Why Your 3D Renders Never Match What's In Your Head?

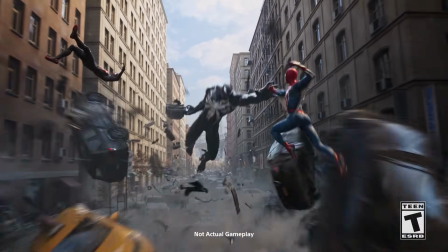3D art is insane. Watching your imagination come to life on screen is one of the most satisfying things ever.
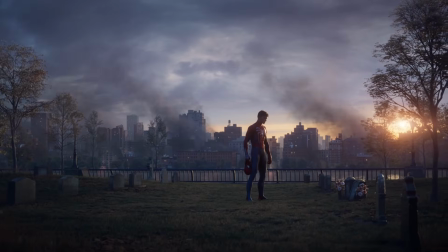But let's be real, how many times have you hit render and thought, that's not what I pictured?
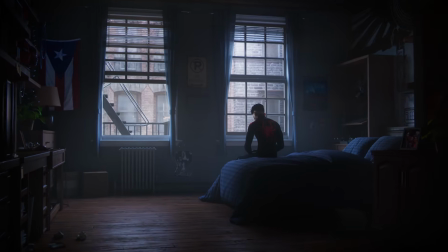Or, it looked cooler in my head.
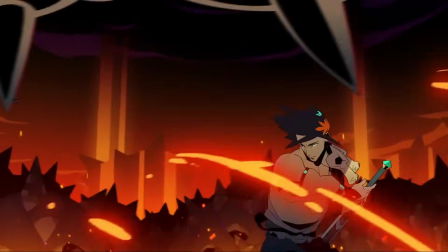We've all been there, which is why I'll be breaking down 5 things that you can add to your workflow that'll bring your renders closer to the vision in your head.
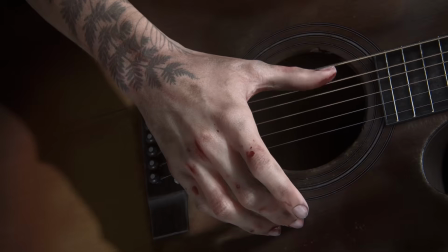Lighting calculations are complex and expensive. This is why games bake in AO instead of letting lights do their thing.
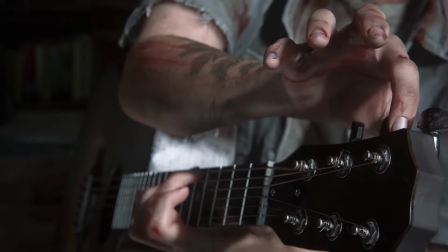Lighting is calculated with bounces. When a source light hits a surface, it doesn't just disappear.
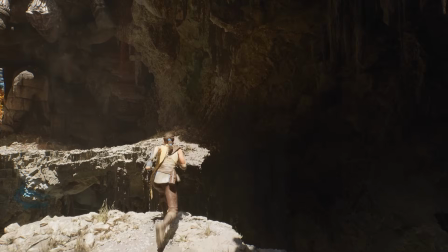It bounces off of other objects and surfaces. But games may not be able to afford this, and they limit bounces to increase performance.
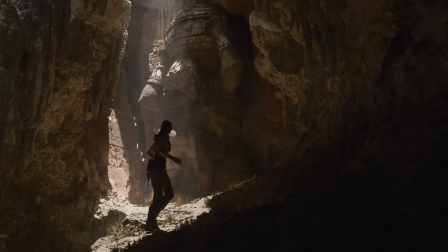Even with new lighting systems like lumen and path tracing, baking AO directly into your models and environments helps fake contact shadows.
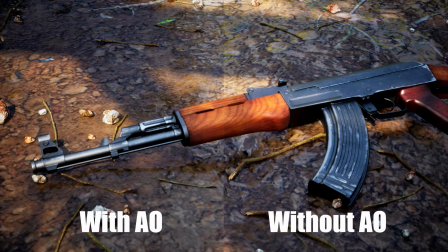Here's a rifle, for example. Check out these 2 renders, one with AO and one without.
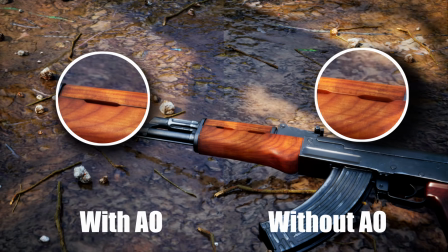As you can see here, baking ambient occlusion creates depths into these crevices and makes the model pop. For environments, you can control AO using post-process volumes and control the amount of spread and its opacity.
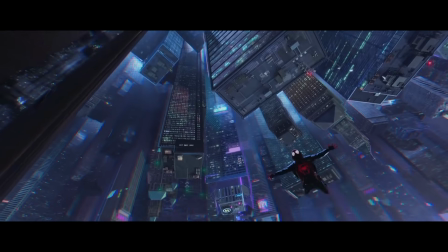In VFX, it's a little different. Since we don't care about performance and only render times, artists render out render passes,
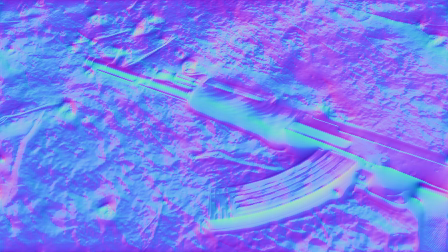with each pass having its own information like color, roughness, emission if needed, and sometimes even AO.
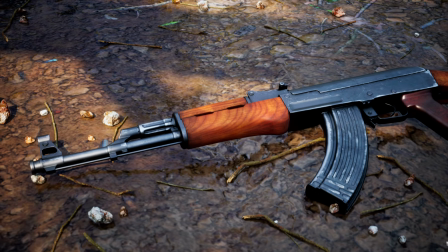This gives fine control during the post-production process, and not having to re-render the entire scene over again.
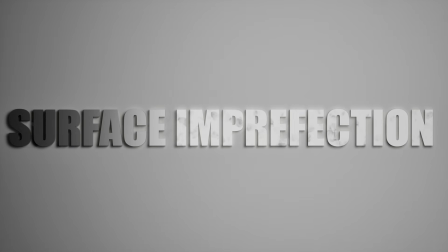Nothing in this world is flawless. Even something brand new out of the factory has some imperfections, like microdust, faint scratches, and tiny smudges.
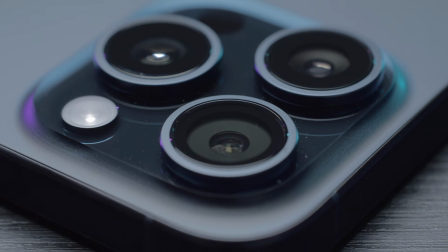Most of the times you don't even notice them consciously, but your brain does.
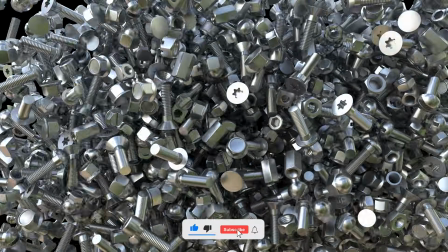It uses these micro details to tell whether something is real or fake.
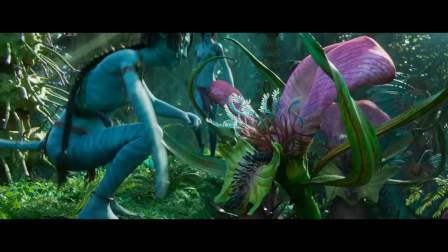Although your render may look good, it still might not convince anyone that it is a real image taken from a camera.
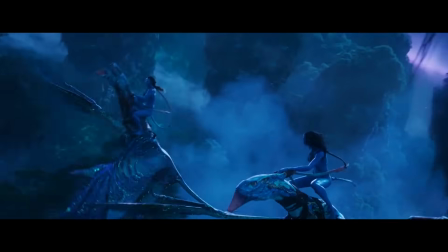And that's what good CG is, when CG disappears. When someone believes the image was captured on a camera. When the main story of your image is, well, the story and not the edited elements.
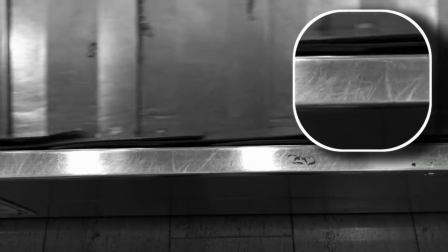This is where surface imperfection comes in. Adding these grimes, dust, and scratches enhances your render to be believable.
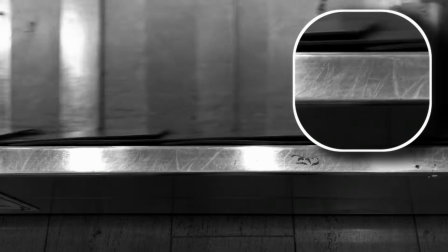Using roughness, normal, or height to give detail to your model and environments helps sell the getting lost in the art feeling.
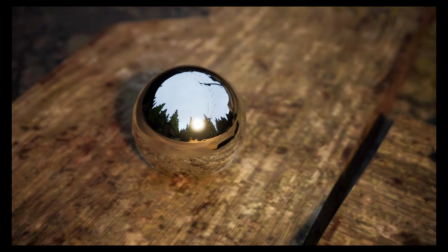Here's a simple metal sphere. I mean, this looks good enough, right? But simply adding in some smudges helps elevate this simple object to tell a story.
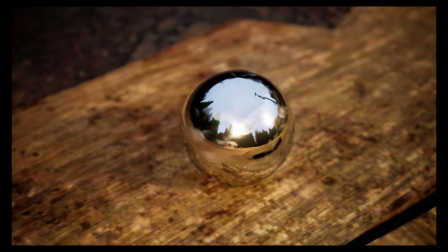These are very minuscule things, but they add up in the long run.
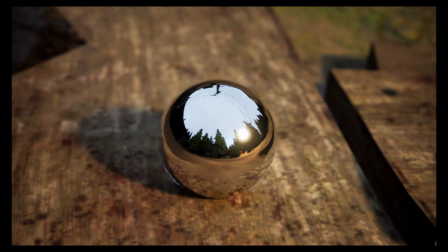Trust me, if you aren't convinced, try going back to one of your old projects and implementing a few of these tricks and compare the old from the new.
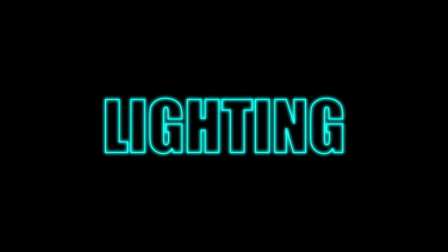You'll be surprised. Lighting isn't just pointing a lamp at your model and saying it looks cool.
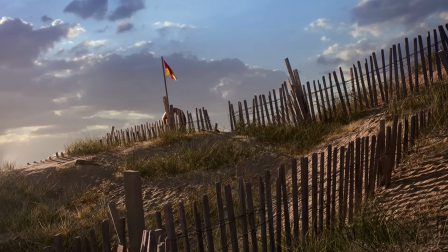It's about emotion. Every great lighting artist starts with one question.
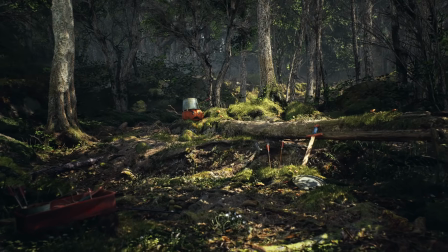What's the purpose of this shot? That question shapes everything else.
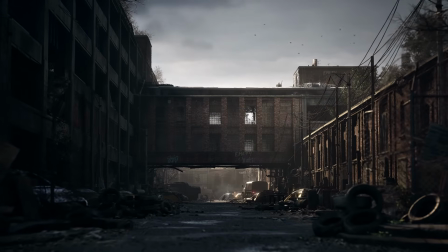Where the light comes from, what color is it, how sharp or soft the shadows are, and ultimately, how the audience feel.
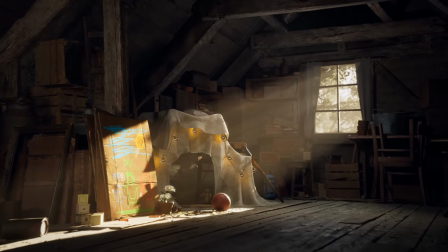Think about it in real life. When someone says, a warm sunny day, you immediately picture comfort, energy, happiness.
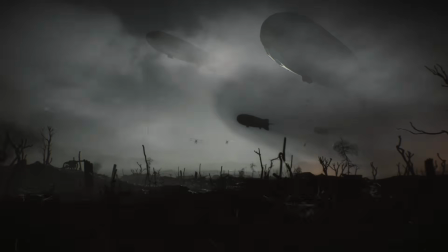And now compare it to a gloomy night. You probably imagine cold, uneasy, maybe even danger.
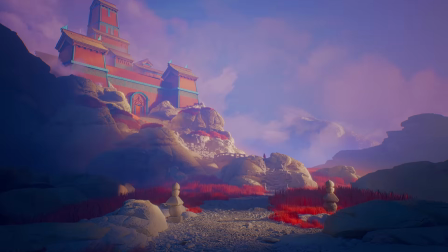That's storytelling through light, not words, just feelings.
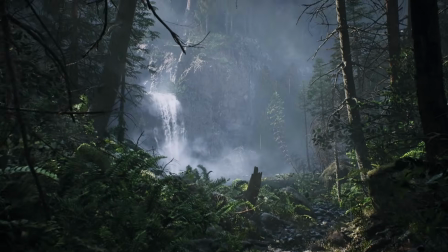In 3D, you actually have more power than in real life because nothing is accidental.
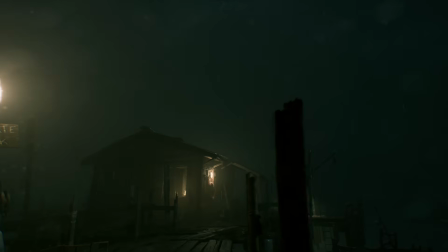Every ray, every shadow is a choice you make.
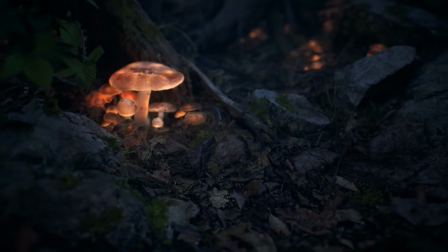That means if your scene feels too empty, lifeless, or confusing, it's often because your lighting isn't telling the right story.
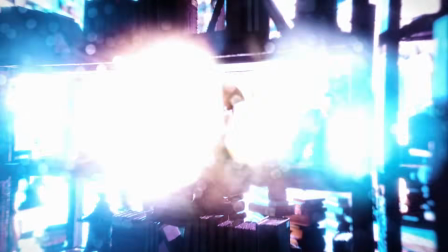So next time, instead of just thinking, where should I place my light? Think, what should the audience feel in that exact moment?
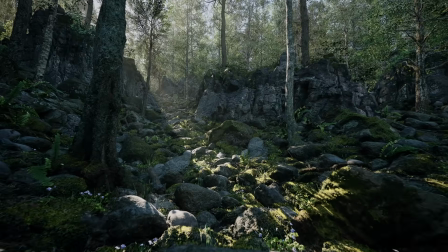Because lighting is not just about making things visible, it's about making things unforgettable.
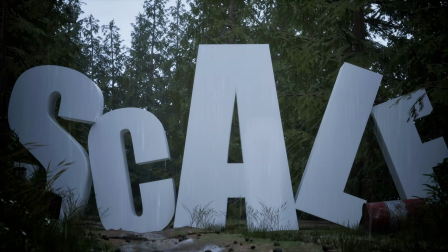One of the easiest mistakes beginners make is forgetting real-world scale.